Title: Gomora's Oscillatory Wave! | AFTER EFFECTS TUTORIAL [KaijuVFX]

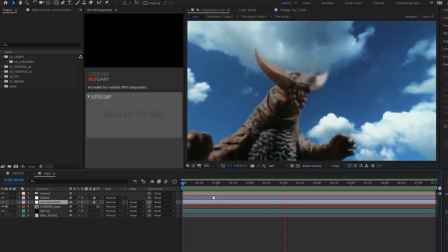6s
Be ready to get your Ultra Galaxy fix with this new tutorial requested by Patreon supporter Gojira91.
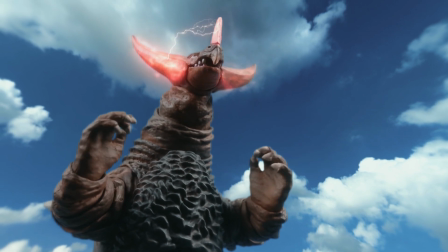12s
Let's dive straight in. Today we're recreating Gomora's super oscillatory wave, covering everything from the charging up to the wave itself. This shot is very simple and contains some 3D camera motion to track objects in.
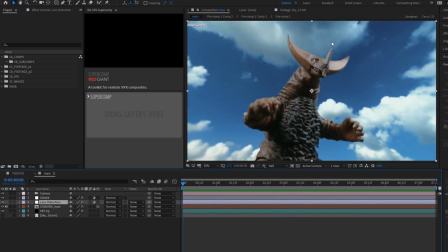25s
First thing I did was work on the energy that would charge in Gomora's crests. I created a new solid and added a fractal noise effect.
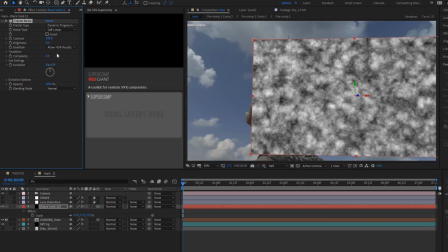32s
I changed the fractal type to dynamic progressive for a more energy-like look to it.
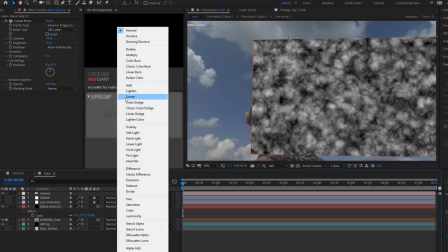37s
I set the blend mode to screen and made it a 3D layer so the energy would be tracked to the camera movement.
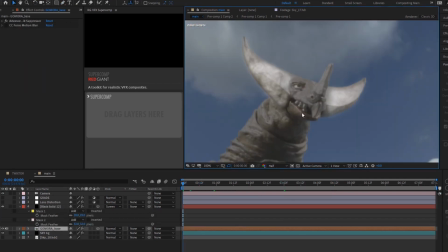43s
I then made a rough mask around Gomora's crests and hand-tracked the fractal noise layer to his head, making adjustments in the masks when needed.
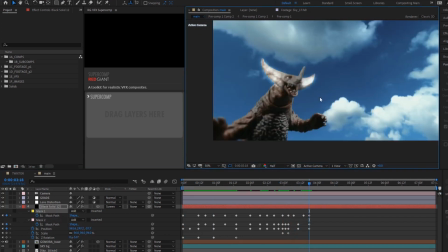51s
It didn't have to be perfect because the masks would be heavily feathered later on, meaning a few slip-ups in the tracking wouldn't be that noticeable.
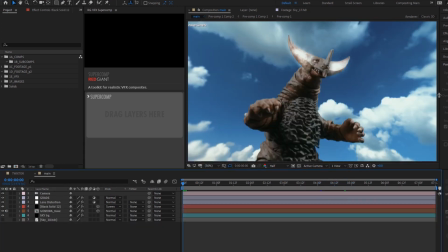58s
Then to create the effect of energy flowing through these horns, I animated the Y value of the fractal noise's offset turbulence adjustment,
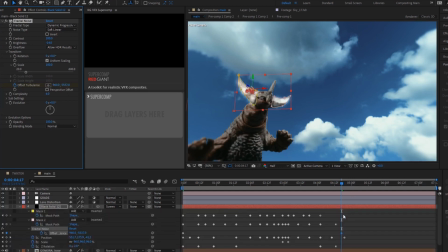67s
fine-tuning until I found a speed with which I was happy. I had it continuously flowing throughout the whole shot.
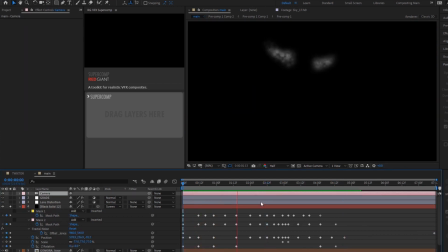74s
Then I began constructing the final look for the energy. I added a CC toner effect and set the midtones to sort of an orangish pinkish color.
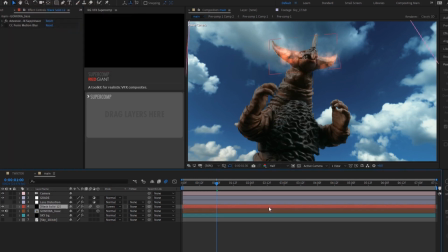84s
The color of this effect varies from being more pink and red in Ultra Galaxy to a pure orange and rube, so I just went for what looked best to me. Then I added a vector blur to crush in the highlights a bit, some CC force motion blur, and a fast box blur to tie it all together and give this a very fluid energy type look.
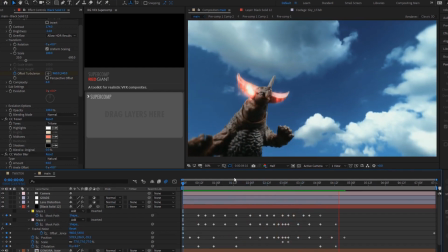103s
And finally some glow to make it pop a bit. Next I did relatively the same thing for Gomora's front horn.
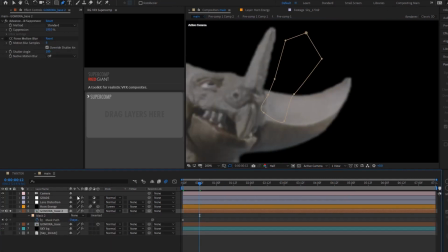109s
I just animated a quick mask to roughly follow the shape of Gomora's horn,
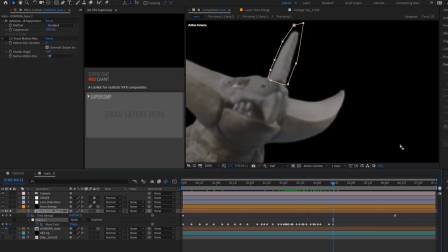114s
and added another instance of CC toner to give it that same pinkish orange look as the crests.
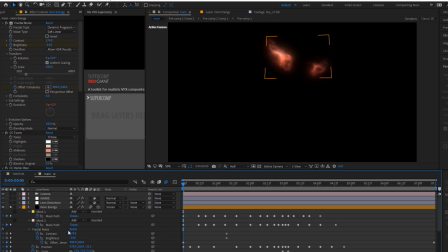119s
I animated the opacity of the horn layer, and animated the brightness on the fractal noise to have them fade in as the attack charged.
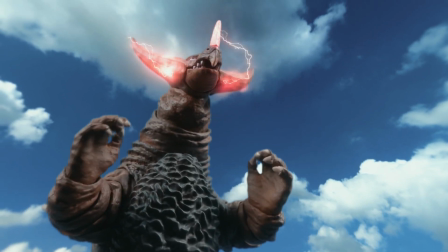126s
Next came the admittedly tedious but well worth it process of making some lightning type energy surging through Gomora's crests and into his horn.
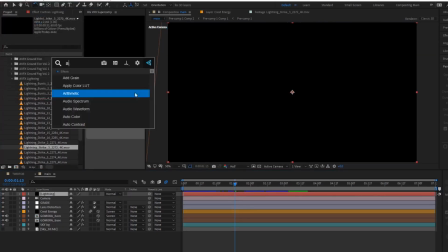134s
I made a new solid with an instance of advanced lightning, and I set the mode to strike.
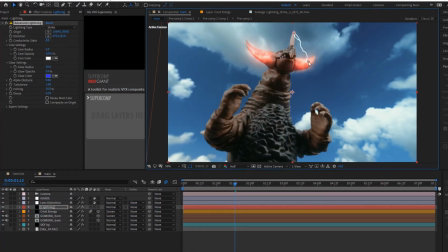139s
This lets me have complete control over the origin and endpoints of the bolt so we can place it wherever we want.
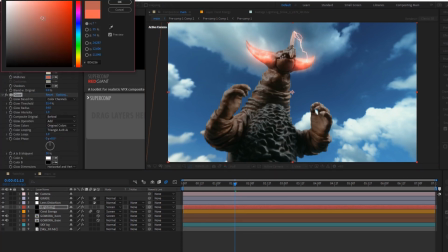145s
I set a couple keyframes in its animation, one to change its conductivity state from frame 1 to frame 2,
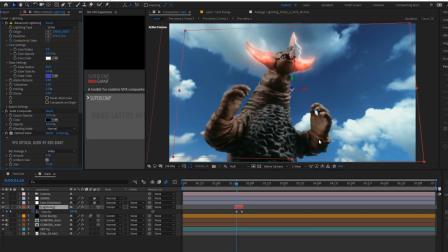151s
and another to reduce its opacity from 100 to 0 a few frames after that. Super simple, and it adds some nice motion and realism to the bolt. I set it to be a 3D layer so that it would still be properly tracked for the few frames that it was active. I didn't need to animate its position otherwise.
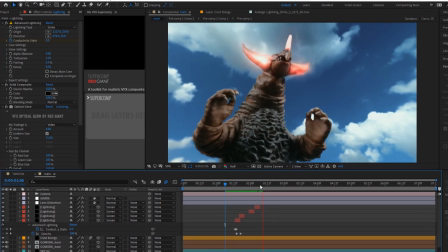168s
Then I duplicated a whole bunch of these and I offset them in the timeline by varying amounts,
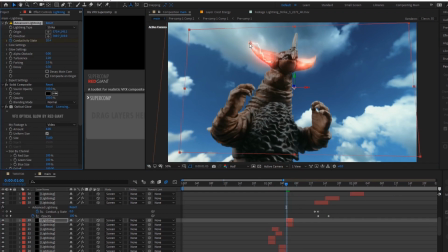173s
and repositioned them all to create a huge variety of lightning stringing throughout Gomora's crests,
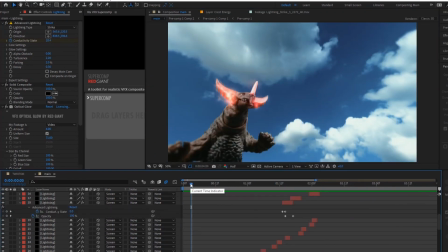179s
and some that jump from his crests to his front horn.
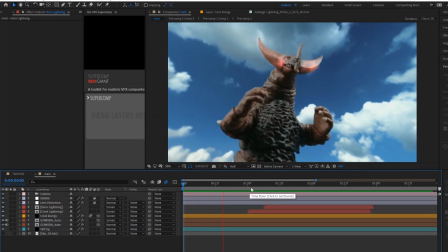182s
I pre-composed all the lightning bolts together and, whoa, they're not really tracked properly, but don't worry,
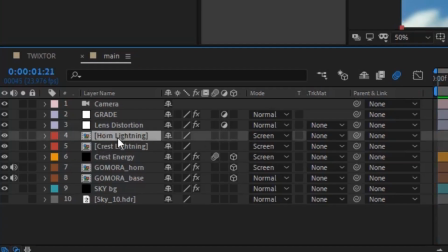189s
all we have to do is toggle the Collapse Transformations box in the Switches and Modes section by the timeline, the one that kinda looks like a weird gear when you click it.
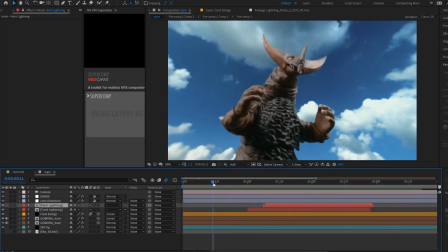198s
Turning this on will preserve all of our blending modes and camera movement that was lost in the pre-composition process.
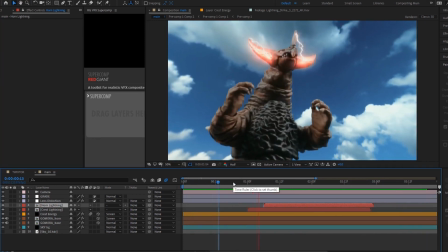204s
It took a short bit, but the end result for all this lightning gives the effect a nice bit of added flair,
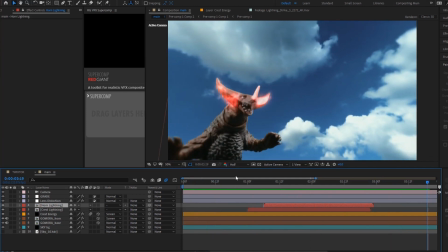209s
and it sort of gives the illusion that the energy forming in the crests is being transferred into the horn when it gets fired. Now let's finally move on to the actual oscillatory wave itself.
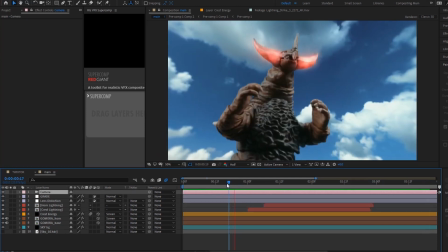220s
I'll quickly show you two variations of how I'd go about it, one utilizing a paid third-party plugin, and one you can do completely vanilla inside of After Effects.
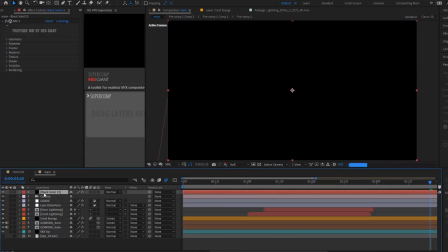230s
Using Trapcode Mirror from Red Giant, we can create a real 3D fractal that we can completely customize and have total control over.
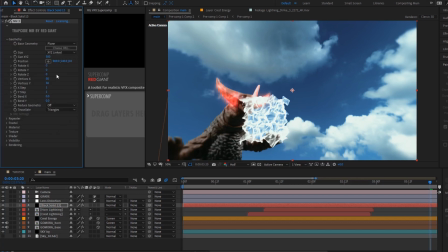237s
This would be my go-to method for making the oscillatory wave in this scenario, since I feel it gives the closest and best looking result in comparison to the show. I won't go over the whole exact process of how I did it since it's a lot of experimentation, and I'm sure most folks watching this don't really have this plugin yet.